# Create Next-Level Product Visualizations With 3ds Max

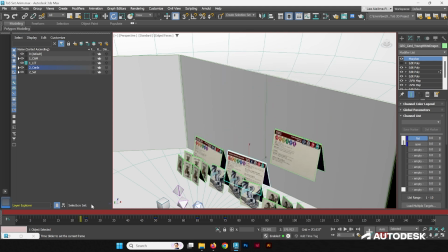16:54 All right, we have a pretty good animation going on here, showing the 3 cards going up onto the Dungeon Master screen. Turn my set key off and take a look at how this goes.
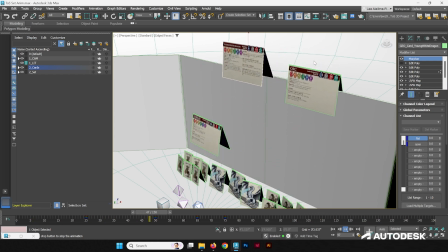17:08 It feels very stiff and robotic the way it hits the top here, so why don't we smooth that animation out just a little bit. Let's make sure that the geometry is not intersecting in bad ways. In fact, I may want to just increase the height, so let's turn the keys back on.
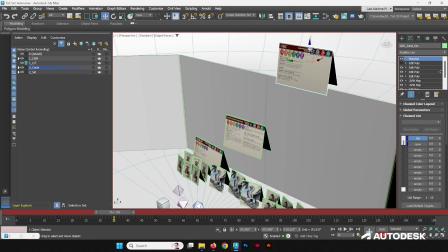17:27 Let's increase the height of these keys a little more, just up this far. Set that key there.
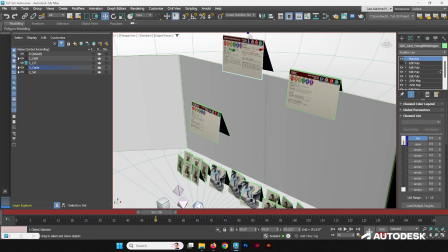17:34 We'll go to this keyframe here, push that up a little higher, set it there, and the same thing with this one.
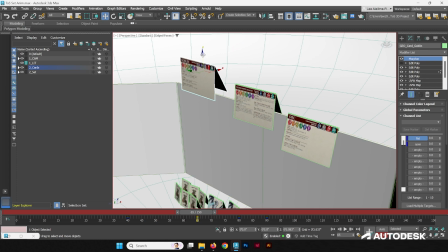17:43 We'll go to this keyframe, push it just a little higher, set that key there.
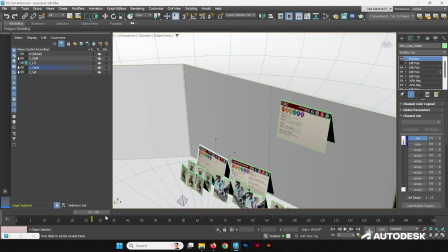17:49 Great. So I'm thinking these go over pretty comfortably.
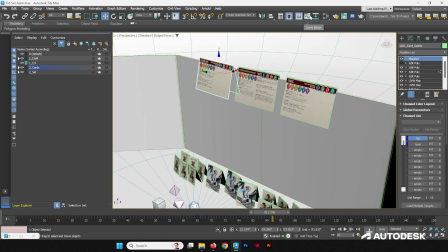17:58 Great. Let's open up our curve editor
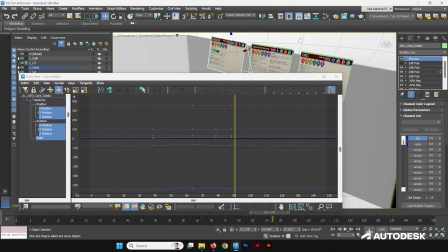18:03 and let's take a look at, let's select our first one, and what we're really looking at is the Z translation. We want to kind of instead of it going go up, down,
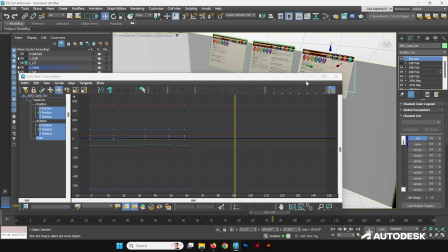18:18 we're going to try to smooth it out a little more so it doesn't jar too much when it changes direction. So we'll go to Z position, search for where that jar happens, which is right here. You can see that curve is pretty sharp.
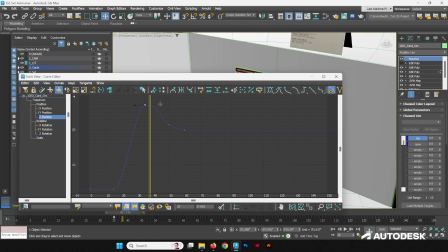18:34 Let's grab this handle for this tangent and let's extend it out so we sort of give it more space to move. Now that'll increase the speed when it leads up to it, and so we may need to move some keyframes back so it doesn't feel too fast,
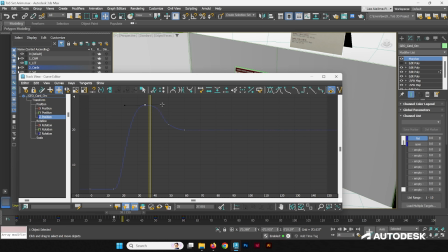18:51 but this should sort of smooth out that change in direction.
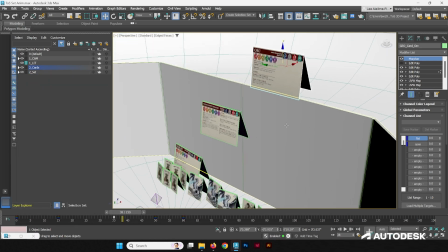18:58 Now let's take a look at it, see how it goes.
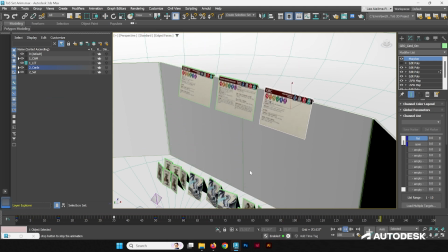19:06 Yeah, so that's smoothed it out. Of course it rose up pretty fast, but it makes it feel a little snappier, I guess, so it doesn't take too long. And if we wanted to extend that time, we can just grab all of our keyframes and just
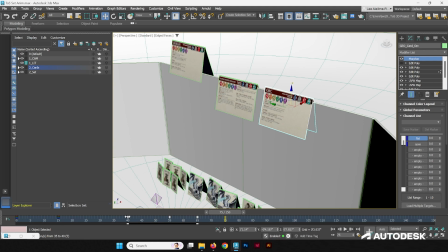19:23 move it by about 5 frames just to give it a little more breathing room. Now let's do the same thing here. First, let's start by extending this time by 5 frames, and the same thing is true here. I'll take these, extend it by 5 frames. Let's go into the curve editor.
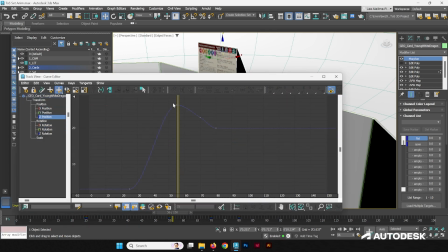19:43 We'll do the same thing. Find our Z position, grab this tangent, smooth it out a little better. We can also straighten this out by the way it looks.
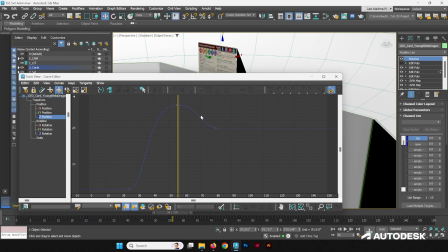20:00 We don't want to have too many ripples in our Z position movement, otherwise it'll look like it'll sort of stutter a little on its way down.
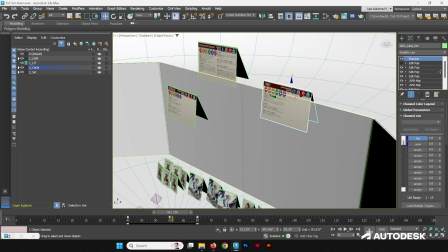20:11 Now, let's make sure this one also doesn't have that same Z position stutter.
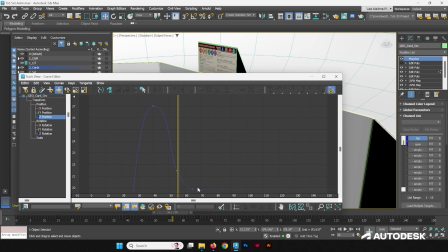20:17 So it's nice and smooth. That looks about right. Great, and let's grab this one over here too, Z position. We'll snag this, push tangent out a little,
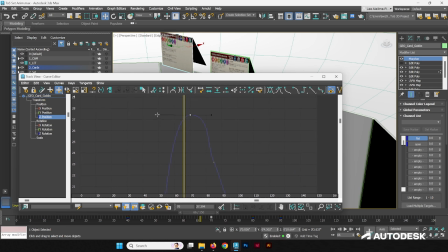20:35 give it a little more room to work. Smooth that change in direction down. This is looking a little rough, so we're going to just smooth it out. We don't want it to stretch too far.
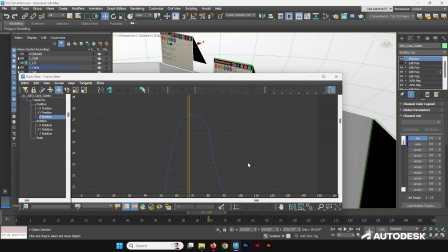20:54 Smooth it out a little bit. Yeah, that looks better.